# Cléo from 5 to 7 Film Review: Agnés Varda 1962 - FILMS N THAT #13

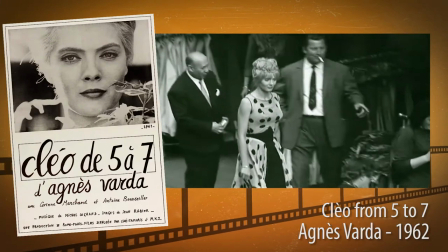The first, maybe third of the film, a lot of the shots are just from far away of her walking around the street,
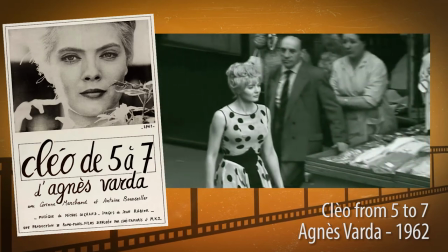aren't they? they're like up high in buildings looking down on her like someone was watching her and then there are other scenes later on when she's walking around the street and
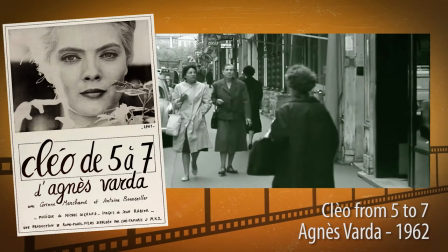it is her perspective and when people are looking at the camera aren't they they're looking at her they're always watching her yeah i
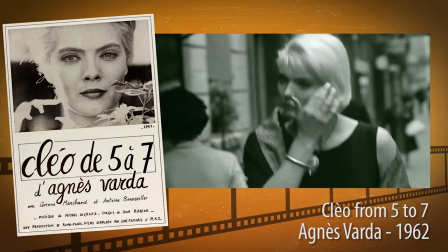noticed yeah and then one particular scene when she's walking down the street there's a lot of old women looking at her i don't know if that's meant to sort of say like her revulsion to mortality to old age maybe but she's constantly being watched because she is perhaps because she is famous because she is attractive she gets a lot of attention from people including men yeah throughout the film men just seem to fall over themselves to try and get to her don't
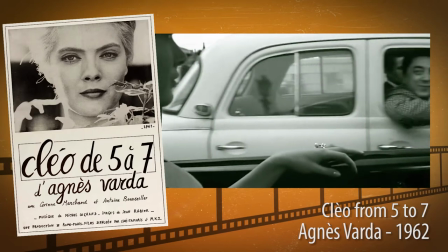they there is even a bit when she's in the taxi i think and someone tries to chat her up when they're driving alongside a taxi yes i mean it wasn't like i say it wasn't necessarily unwanted but um at that time it wasn't what she needed no at least but in fact actually she she does get the kind of attention she wanted from a man in the end. Towards the end she meets a bee in the army?
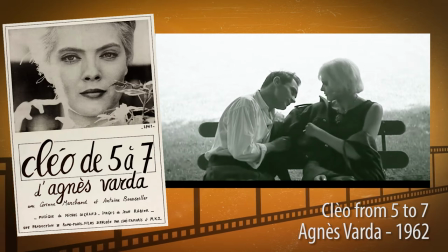Yeah I think he's sort of about to go after war so I guess in a way he's facing a similar situation you know where he could be facing death soon as she thinks she could be facing death and she just gets that perspective she wants from him. I assume he's going off to fight the the war of independence in Algeria at the time.
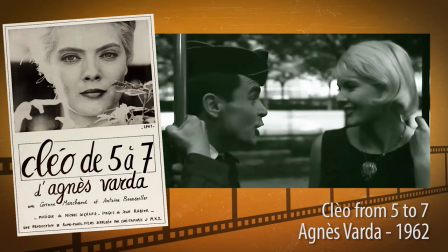Because he is in a similar situation he seems to be able to talk to her on her level
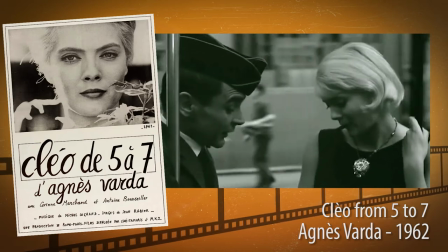that is what she needed at that point and that's quite a sweet moment towards the end of the film yeah and it's the way he deals with it as well you know he tries to make her laugh but not in a superficial way but I would like to there's something I did read that annoyed me a bit where someone says that the kind of feminist aspect of the film was detracted from the fact that she found solace in a man in the end I just hate this idea that you know just because women aren't sex objects doesn't mean they don't have a sex life you know she still doesn't
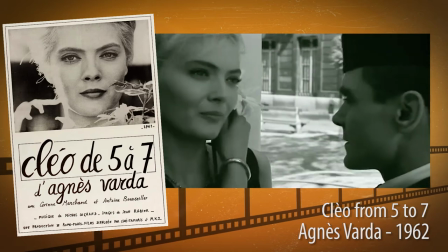she still likes men she doesn't hate men it's just you know she she's longing for that that she wants companionship feminism
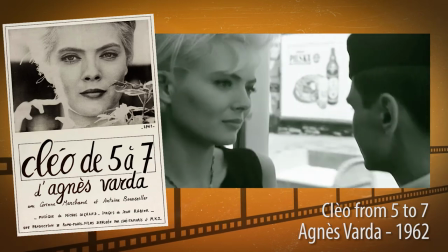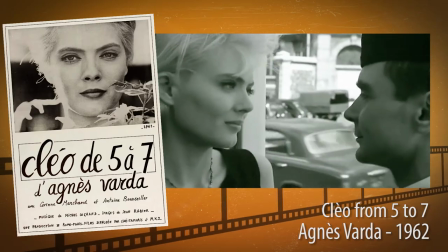doesn't have to be not just equality but just just from a women's perspective you know this is a film written directed by a woman about a woman and that's that's all you really need i think for it to be a feminist film. It's not, it goes beyond that for me. I think it's quite a matriarchal society. All the women seem to have positions of power. One of the taxis she gets into is driven by a woman who then has this like big complicated story about her life and how it is to be a woman as a taxi driver.
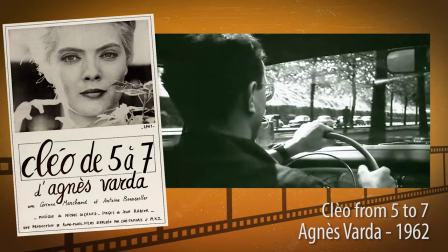And then she gets in a taxi later on and it's driven by a man and he just seems quite disinterested with the world. He seems quite stupid. For me, I didn't necessarily feel like men didn't have power in this, but more that it just didn't pretend that women aren't involved in life.
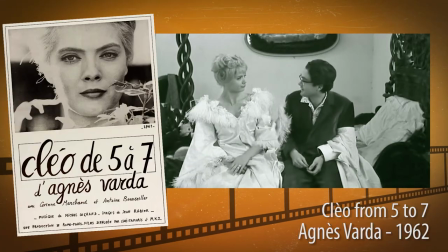I do see what you mean, because all the men, they're at her feet, aren't they?
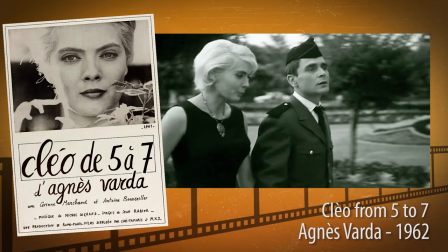The only man that I can tell that isn't single-minded is the soldier at the end. He's not trying to get in there quickly and get out like everyone else is.
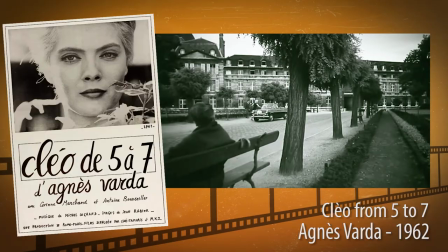Yeah. Which, even the doctor, he's just kind of like, he stops, doesn't he? He's in his car, he says something to her, then gets out quickly. Oh, yeah, well, yeah. To me, that's absurd. Maybe, I don't know, maybe some doctors do have to do that. It's quite some big news, isn't it, really? He doesn't even get out of his car, does he? No, he literally just drives up to her, like a drive-by test result. Drive-by cancer. So, Sam, what did you think of Clio from 5 to 7? I liked it. I preferred it more the second time I watched it. Maybe the first time I was watching it, I was sort of watching it rather passively.